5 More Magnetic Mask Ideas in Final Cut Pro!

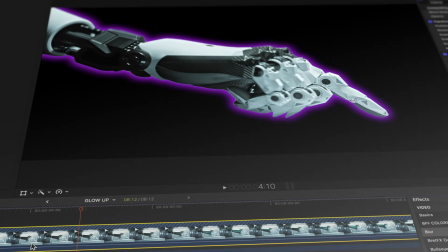[0:00]
Hey guys, today I have five more ways to use the Magnetic Mask in Final Cut Pro.
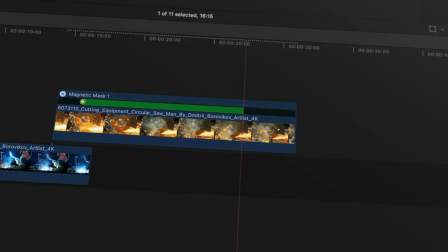[0:04]
I made a video like this a while ago and you guys loved it, so I'm back with five more. And of course, I'm saving my favorite for last, but don't jump ahead. YouTube will let me know if you do. Now, if you're a total noob to the Magnetic Mask and you're looking for a step-by-step tutorial, this is not that. I already made that video and I will link to it down below. But for everyone else, this video is all about the inspiration. Let's dive right in. So last time we did this, I showed you how to add text behind objects in Final Cut Pro with the Magnetic Mask.
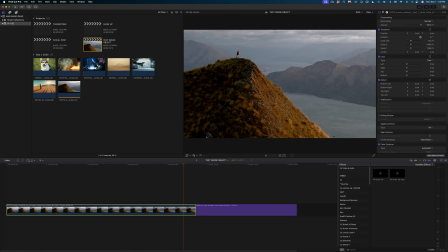[0:34]
This time I'm going to show you how to add text inside of an object.
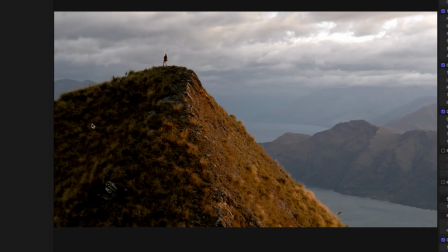[0:37]
So I've got this motivational mountain shot here, and we're going to place text inside this left side of the mountain. So the first thing I'm going to do is duplicate my clip from my primary storyline by selecting it,
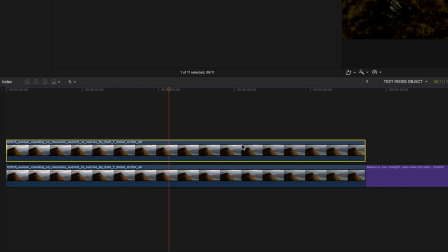[0:51]
holding down the Option key, and clicking and dragging to make a connected copy of that clip.
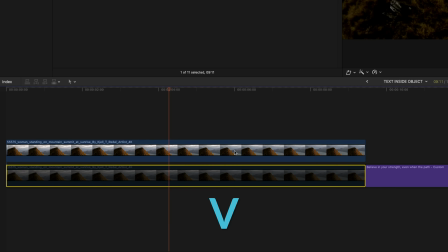[0:56]
Then I'm going to select the bottom clip again, hit the V key to disable it, and select the top clip, and let's apply the Magnetic Mask.
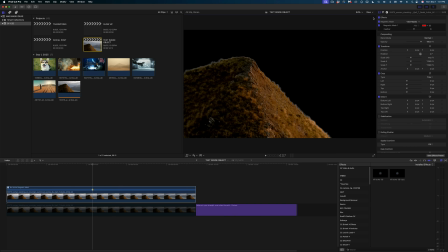[1:04]
And I'm going to mask out our mountain. Once it's finished, we're going to hit the Done button, and you can see that I've successfully cut out my mountain. Now what we're going to do is select that connected clip, and in the Inspector,
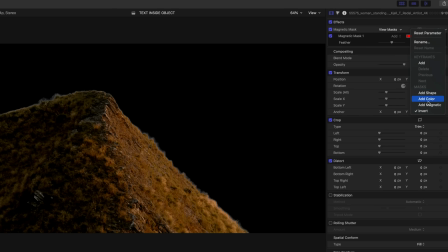[1:17]
on the Magnetic Mask line, drop down here and deselect Invert.
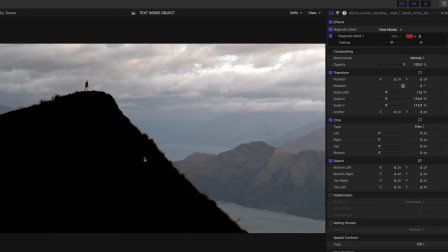[1:22]
And now we've got a hole where our mountain should be.
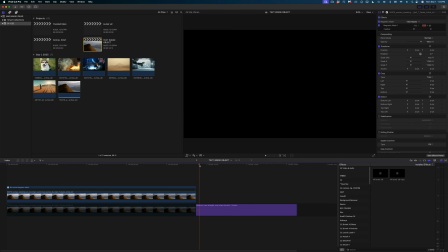[1:27]
Now what I'm going to do is take this animating text I've already created. This is like an inspirational quote to go with our mountain scene.
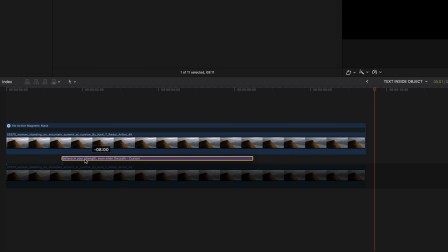[1:36]
And I'm going to drag it underneath our Magnetic Masked video and above the original clip on our primary storyline. And then I'm going to enable that clip. So you can see now our text over the mountain, but it's actually masked out in the shape of the mountain as well. So what I'm going to do at this point is head on over to the title inspector,
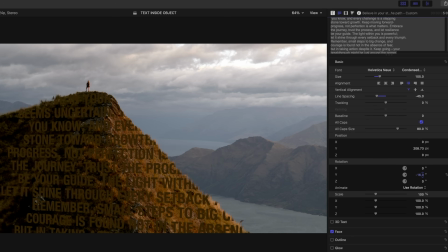[1:59]
and I want to rotate my text and reposition it so it feels like it's in line with the left side of our mountain. You can see the mountain kind of has a pyramid shape. So I want to mimic that angle. So I'm going to use the X and Y rotation to get my placement correct.
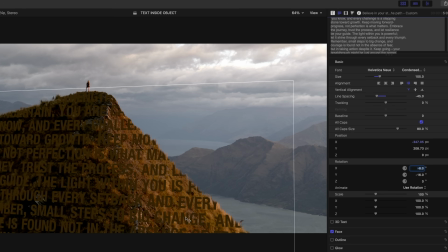[2:18]
Now, what I don't want is for the text to be visible on this lighter side of the mountain here. So we are going to use a shape mask to crop out this side of the text.
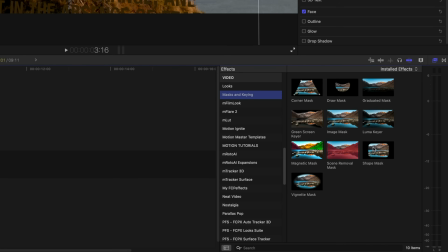[2:30]
So in our effects browser, let's grab that shape mask and drop it onto our text.
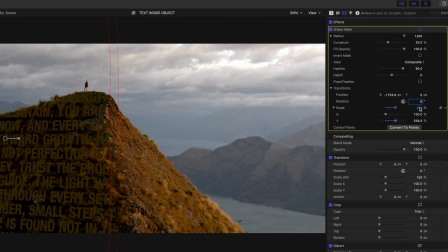[2:35]
And in the video inspector, I'm going to modify the shape, the size, and the angle to align with our mountain side. And then I'm going to pump up the feather to give us a bit of a soft edge right around this corner.
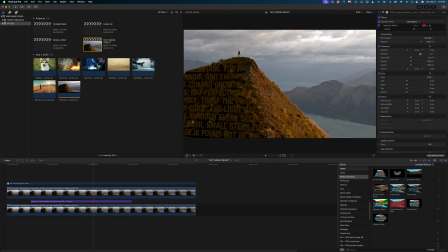[2:48]
And now this is obviously a drone shot, so I also want to track the text to the side of the mountain so the motion matches up a little bit. So I'm going to disable my Magnetic Masked video and my text. I'm going to select the original clip on my primary storyline. Let's add a tracker,
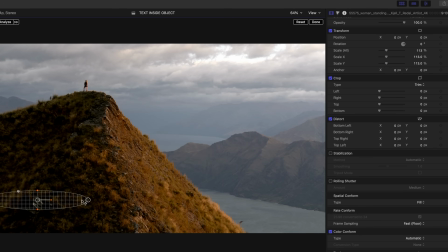[3:06]
and I'm going to track this exposed rock section right here on the side of the mountain. If you want to know more about motion tracking in Final Cut Pro,
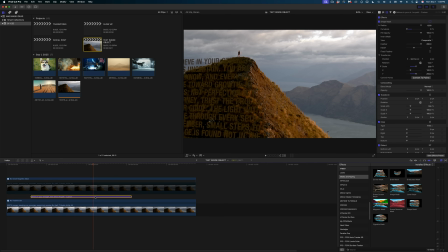[3:14]
I'll link to that tutorial down below as well. Okay, now I'm just going to enable my text and attach it to our object track.
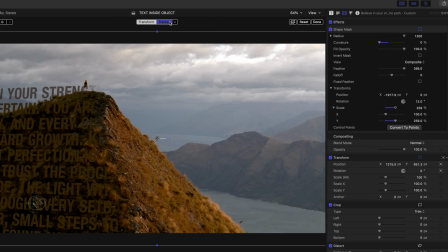[3:23]
And I'm going to disable the rotation. I never like the rotational track in Final Cut Pro.
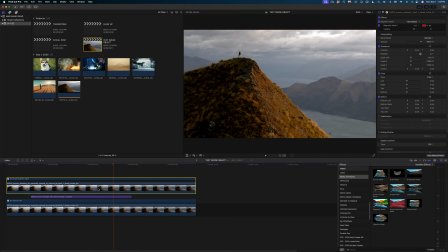[3:31]
So now our text is moving, and then I'll enable my top video so we can see that effect. And a few last steps here that are totally subjective. I am going to select this text and I'm going to change the blend mode from normal to screen.
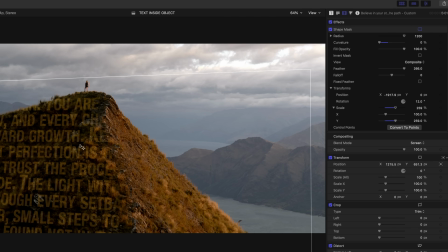[3:45]
And so I'm maintaining that texture of my mountain inside my text.
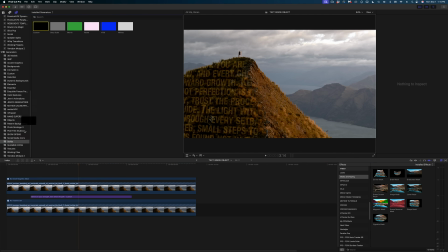[3:52]
And I'm going to go one step further here and drop in a solid color underneath my text.
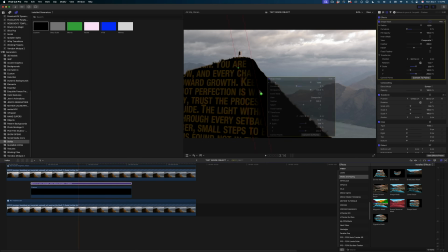[3:58]
I'm going to apply the same shape mask we applied to our text just by dragging it right from the inspector.
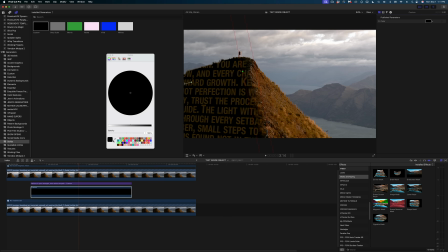[4:04]
And then on this solid color, I'm just gonna color pick right from the lighter side of the mountain.